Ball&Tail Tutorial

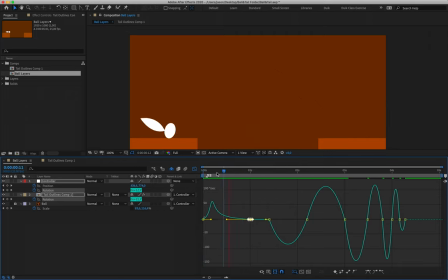1973s
And that is going to follow the same motion that we have set up so far. All right. Now, you'll notice for our rotation that our graph now goes into the negative value as well as the positive value.
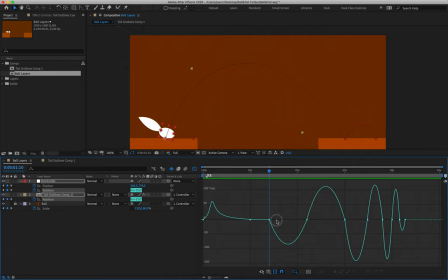1987s
Now, we don't need to get confused. As long as we remember that anything that's closest to this black zero horizon line will be slow, we then remember that any peaks away from that black line, regardless of positive, negative or positive value,
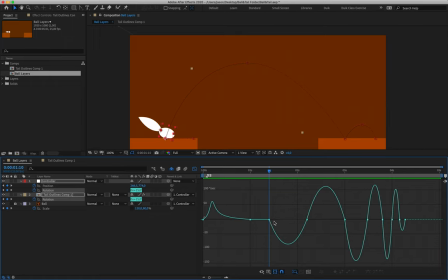2002s
will be fastest. The only reason why it's going into the negative value here is because our ball is rotating both clockwise and anti-clockwise. So this is just the way that the graph interprets that information. Okay. I'm going to align myself with where my ball is in midair.
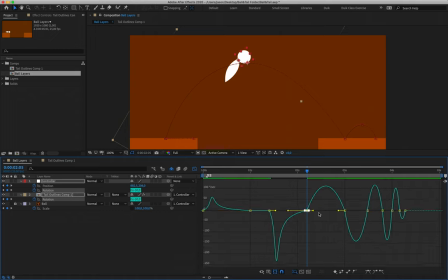2018s
I'll drag and select both of those keyframes. And I'm going to push these handles away from that key, which means that my tail flip, or that swish that's going to occur, we can even make quite a sharp peak over here and here.
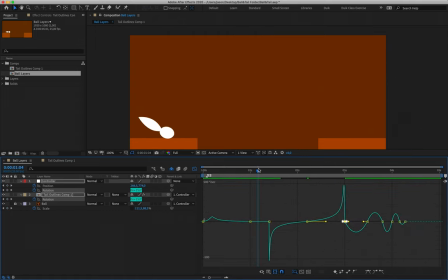2037s
And this ensures that my tail changes nice and swiftly at the beginning and then at the end of our animation there. All right.
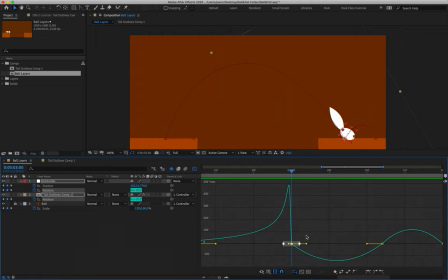2052s
In order to continue, I'm just going to zoom in over here. We're going to now align with where my ball hits the ground. I'm going to continue that peak that we have going on, like so. And that is just going to ensure that we continue with that sort of force of motion that we've been putting into place.
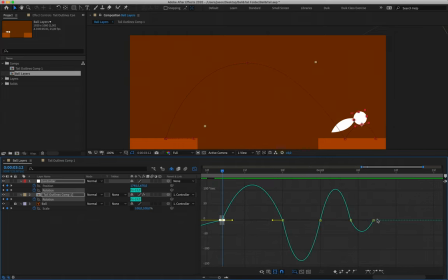2070s
For these last little wiggles at the end, so essentially for the last four sets of keyframes here, we don't have a defining force involved. So we don't need this to have any particular peaks or troughs. we can just select these keyframes and we're going to adjust it slightly and create little mountains
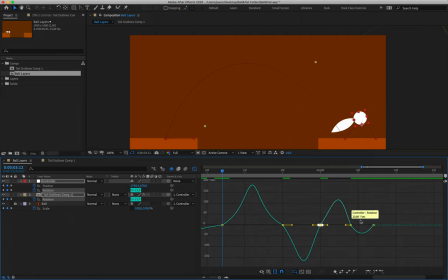2091s
on our graph here so we can practice working with the graph and so that our actions take a little bit of time to speed up and slow down. I'll do something similar like that there. So your graph should look something like mine.
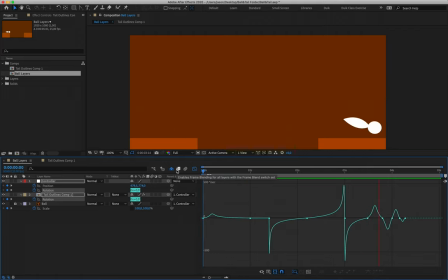2108s
Boom. Yeah, that's looking okay so far. Okay. Great. We're almost done with this piece of animation. It's coming together quite nicely.
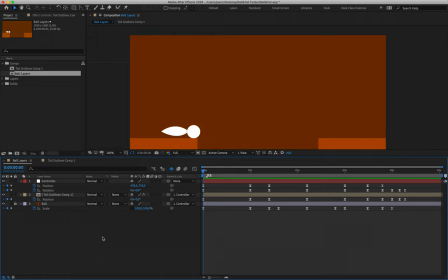2122s
The last thing that we need at the moment is we need to bring in a little bit of adjustment to this tail. We actually want this tail to swish as opposed to just being a dead piece of wood that sticks out the ass end of our character.
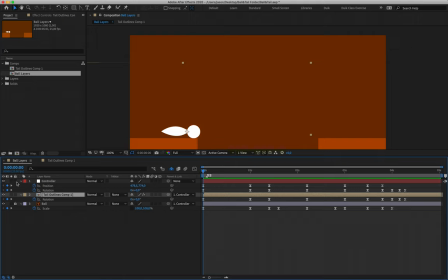2136s
So at the very beginning of my timeline here, I'm going to lock layer 1 and make sure that layer 3 has remained locked. And for layer 2, I'm going to come next to this little block of color, which is a labeling function that we'll explore later in the year.
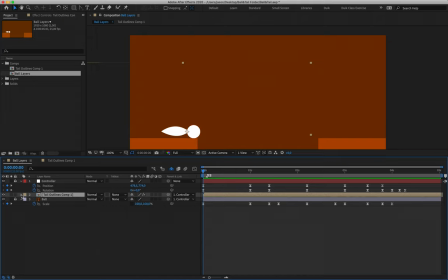2152s
There's a little arrow. Clicking on that arrow will collapse the entire layer. And clicking on it again will bring out all of our different properties here. Now I want to go to this little effects and click on the arrow next to it. And you'll see that I've already applied something called CC Bendit to our layer.
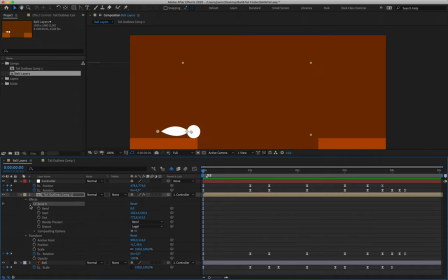2172s
Click this little drop down over here and we've got a bunch of different values. Now I've already set it up correctly. You don't need to touch anything here. The only thing that you need to do is just click on the little stopwatch next to the word bend. And that will create a keyframe for you. All right, so I clicked on the stopwatch for the word bend.
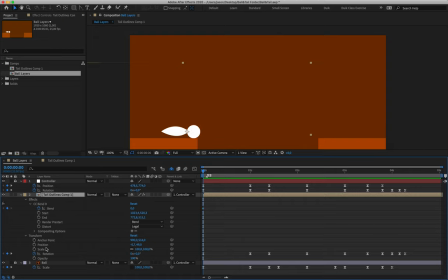2192s
Now, I don't want to animate with all of this dead space on screen. Right, this is a lot of real estate that's taking up that's quite unnecessary. So what I'm going to do is, with my layer selected, I'm going to hit U for uniform on the keyboard. And what that is going to do is hide all of the different properties that do not have a keyframe on it.
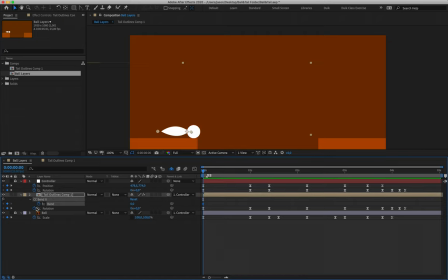2212s
So essentially, any property that hasn't had its stopwatch turned blue is going to disappear, and any property that does have a blue stopwatch that does have a keyframe will be revealed for you.